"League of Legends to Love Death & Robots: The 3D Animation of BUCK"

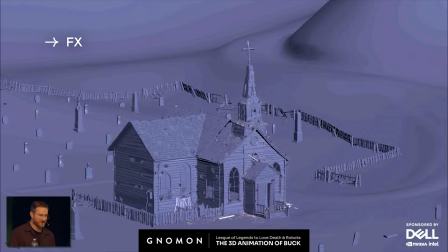[62:22]
So the purple parts are all keyframe animated, and I added these simulated elements to help enhance it. And so that's like some rigid body, some particles, and a bit of pyro for dust.
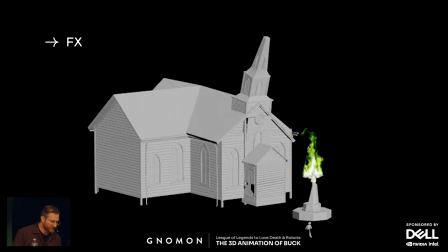[62:38]
And Carlos did this great lightning moment, satanic fire moment.
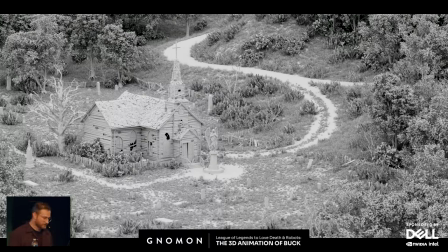[62:46]
So here's the whole scene in a clay pass, a clay render, and this doesn't have any textures, but you can see the amount of crap that I threw in this.
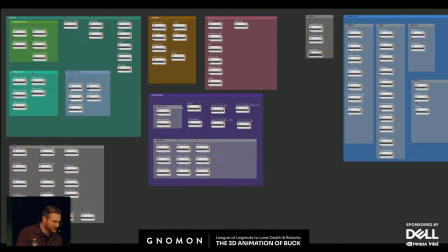[63:00]
And here is the here's like my shader setup. This is all V-Ray. It looks kind of intimidating, but I actually find Houdini to be a lot easier to work in for shading than Maya.
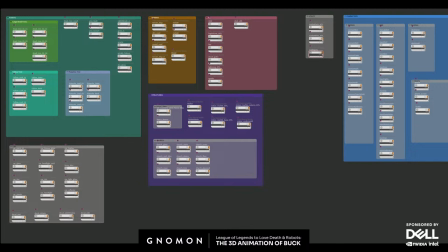[63:13]
If anyone's familiar with Hypershade, they might understand why I say that. And then I started some look dev and shading.
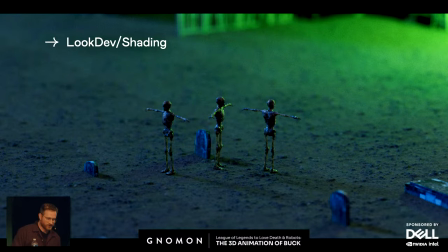[63:22]
I didn't really spend a ton of time on these. It's just a procedural shader where I kind of cranked the specular because I knew it was going to be seen from that scale.
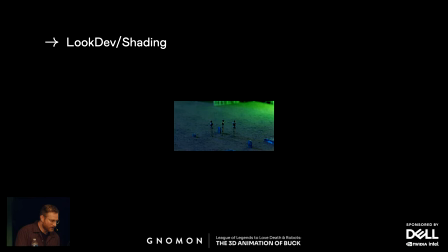[63:35]
Cool. So here is the base lighting.
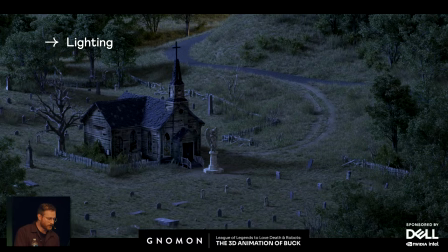[63:41]
We went for a classic genre backlit moonlight vibe.
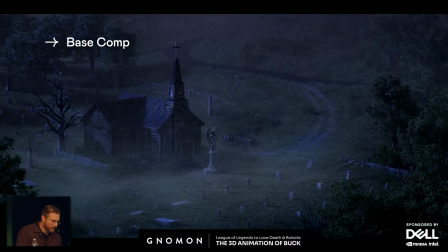[63:48]
Here's the base comp, all in Nuke, of course. The atmosphere I did all in comp, except for there's some volumetric lights on the car headlights at the beginning.
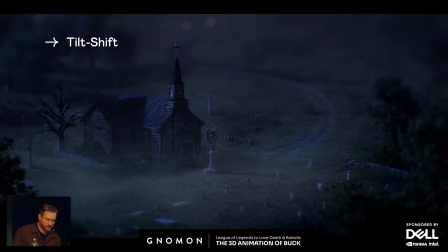[64:01]
Here's the tilt shift effect. So for this short, the idea was that it would be tilt shift. There's a difference between tilt shift and depth of field.
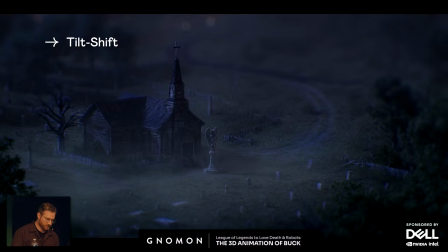[64:14]
Tilt shift is kind of more of a screen space effect where it's not about depth and it's more about like a gradient across the frame. And the shots use a mixture of the two depending on what worked the best. And this one ended up working better with the Rika depth of field effects, so we could have that steeple stand out over the background.
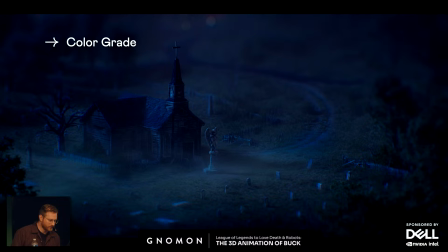[64:35]
And here's a color grade that I did in comp to give it more of like a horror vibe and get it a little closer. We darkened it even further, actually, on the request of the leadership in the final grade, which I didn't resolve.
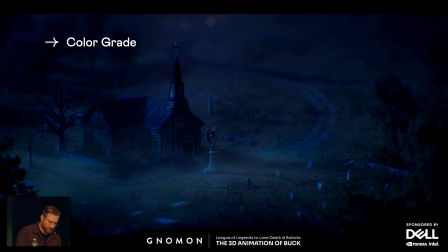[64:53]
But this is where I took it in comp. So okay,
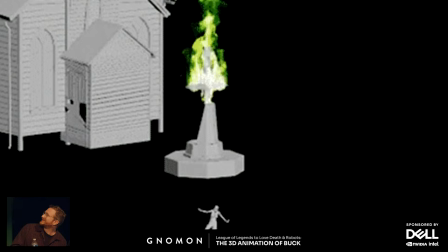[65:00]
thank you.
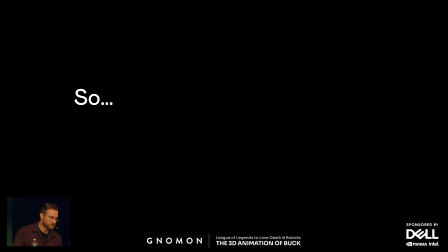[65:03]
So anyway. Just to wrap up, the variety of ways I was able to contribute to that project were really fun. We've been talking a lot about generalist skill sets. And we all also have like an area we gravitate more towards. Not every studio is looking for the same mix of skills, and there's no right or wrong approach. There are advantages to being either a generalist or a specialist. But I think we recommend keeping an open mind and when you can, exploring adjacent skills. So thanks for letting us show you a little bit about our process at Buck.
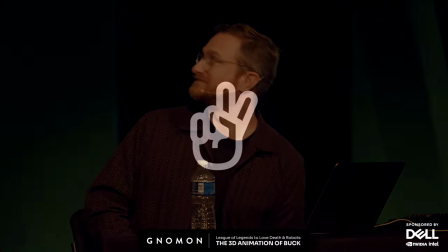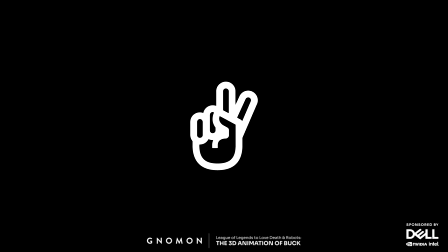[65:50]
All right, y'all. If you've been to a Gnomon event before, you know that we're about to run some Q&A. So here's how we do this. You can raise your hand. I'll be working from the back to the front. If you keep your hand up and you see me point at you, then that means I got you in my mental queue that I got going on here. So anybody in the back here have any questions? If not, if you have a question, throw your hand up. Oh, perfect. I'm going to start over here. And I got you. Into the box. Yes. Okay. Great. Thank you so much for the presentation. It was great. Just one question is, what was the timeline on the Brawl-a-Days project?